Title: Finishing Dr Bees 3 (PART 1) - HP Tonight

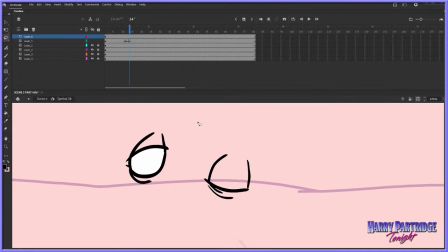18:59 And then we've got the blinked frame here, and so we'll do that, and we'll blink this eye in a minute, and then this eye is going to blink kind of like this.
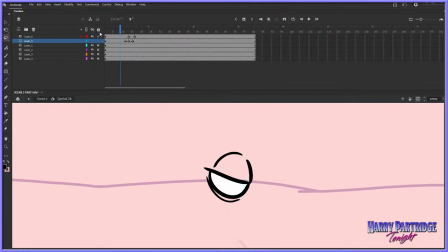19:18 So let's finish this blink up first. Let me just put his face there.
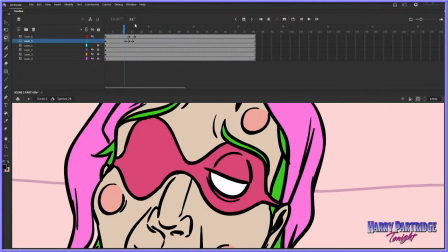19:24 Blink. All right, so what I like to do with blinks is I don't like the eye to be closed just for one frame. I always like to have it a little extra bit
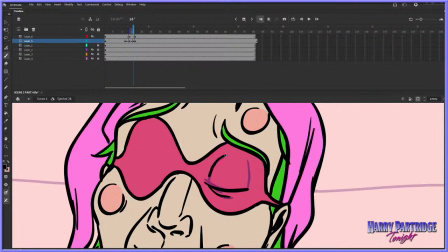19:41 of it being closed, just so we feel it a little bit more. Maybe just 3 frames of being closed as opposed to 2 or 1.
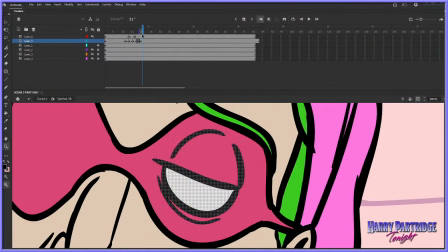19:53 And then we're going to have him open it back up. We could reuse the same frames that we used for closing the eye to open the eye. But what happens then if you don't actually edit the frames, you don't get the eyelid kind of dragging behind. We want it to really drag open, so we'll do that instead. So we'll have this kind of thing.
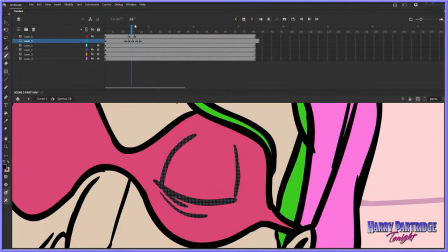20:16 So it's like that. And get some nice easing in on that blink. Real nice easing in, just so we feel it kind of,
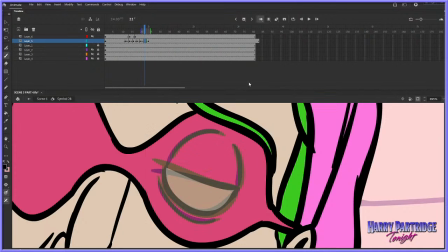20:40 you know, the kind of flappiness. Maybe one more frame here. It's gonna get tedious now.
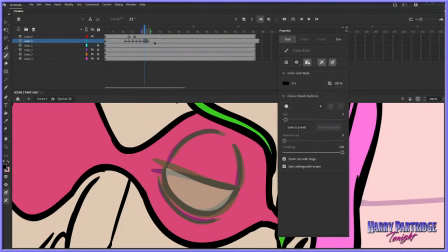20:45 Tell you what, this bloomin' brush is too thick. Let's go with a 3. It's a bit more like it. Okay, we'll go with something like this. Really create that nice, flappy, lazy lid.
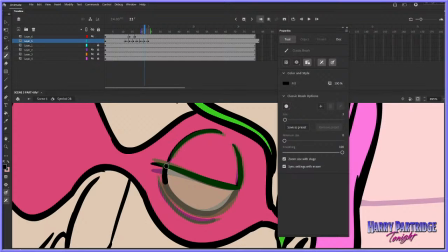21:01 Because he's tired. He's had his butt whooped, you know? He's barely keeping his eyes open. Like me. I'm exhausted this week. It's because everything's opened. Finally, Britain has opened its shops for the first time all year. And I'm actually getting to go out and physically go places and, you know, leave the house.
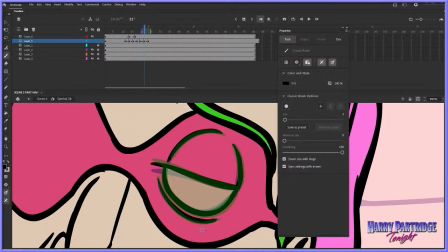21:20 And my body is adjusted to a completely sedentary lifestyle. It's not used to it. All right, so something like that. And let's just add a little bit of a boil here,
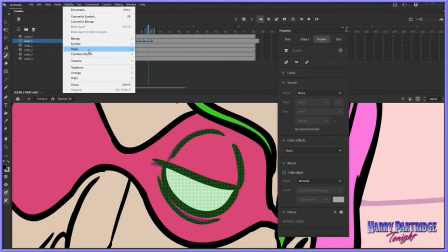21:31 just so we get something that kind of feels even more kind of bloop, like that.
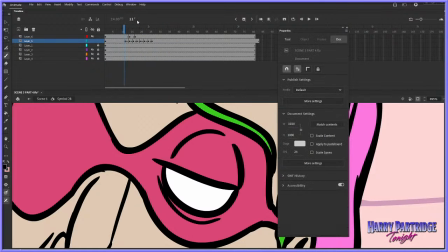21:37 Okay, so that's going to be one blink. And nope. Oh, I know I shouldn't, but I'm going to go in and fix this line. I don't like it. It came out too thin. There we go.
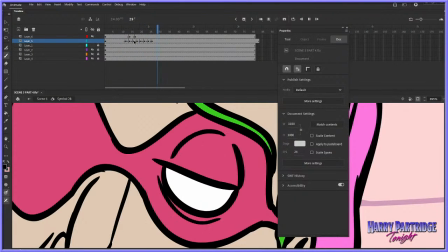Don't like that boil. Okay, cool. That's one blink.
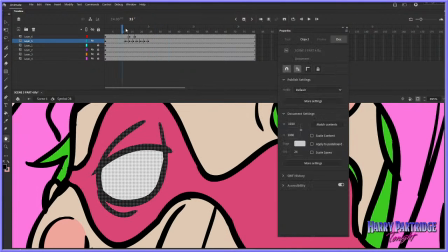22:05 That's one blink. And now we're going to do another blink. I told you it'd be tedious. I warned you all. Hey, Dajo Paho. Dajo Paho in the chat. Hello, Nacho Hamburg. Did I say hello to you already?
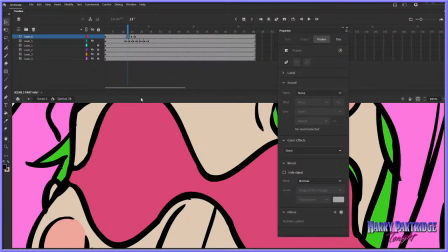22:22 I can't tell. I can't tell. There's so many of you guys. Hey, John La Banana. Sid Sugar Skull says I might check out Gloryhammer for kicks. Yeah, guys, check out Gloryhammer. I'm too busy.
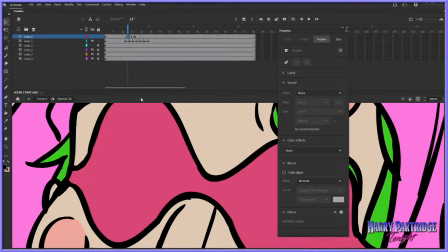22:36 I've got cartoons to make. But hey, maybe Gloryhammer are great. Super D-Slay says, Harry, how often do you watch your own completed cartoons? Do they entertain you when you've done them? When you're done with them? I mean, sometimes I have to watch them for reference to understand, like, what did that sound effect sound like,
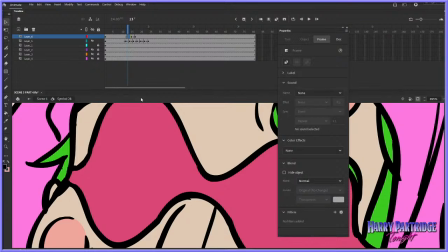22:55 or what was the timing like there, or what does Kilgar's voice sound like again? You know, just stuff like that. So I actually need to watch them sometimes.